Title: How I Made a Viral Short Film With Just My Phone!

So this is pullback shot. So in this one, you have to face the camera to the character.
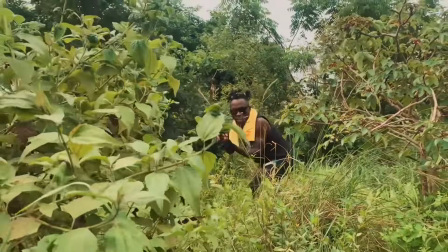(8:20)
As the character approaches, then you pull back. You keep pulling back. It will be like the character is going after the camera.
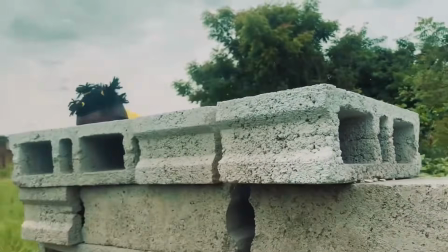(8:29)
It can be wide shot, it can be medium shot, it can be close-up shot. So this one, I name it crane type shot. Okay. You see, I don't have crane, I don't have drone. So all I have to do is to use my creative idea in achieving something.
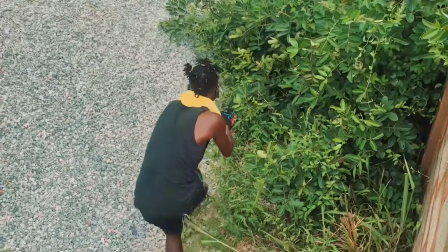(8:49)
So I have to stand on top of something and face the camera down as if the camera is by up.
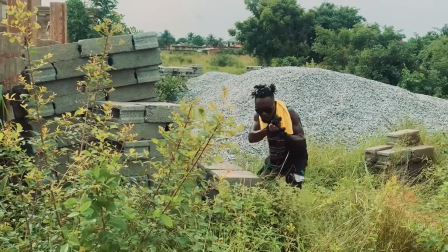(8:55)
As if the camera is up. So I have to face it down as the character is acting.
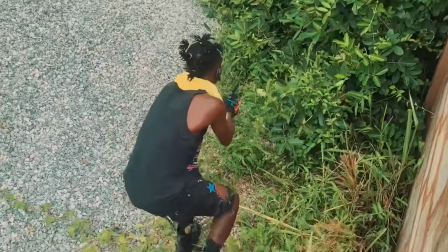(9:01)
It will be like I'm actually using a crane, but I did it with handheld.
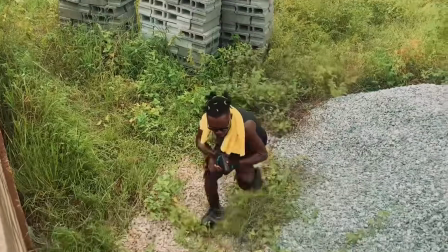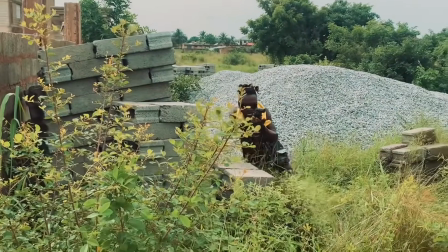If you find this video helpful, please like, share, subscribe, and drop a comment on the comment section. Let me know what you think. See you next time. Stay creative, stay winning, and stay consistent.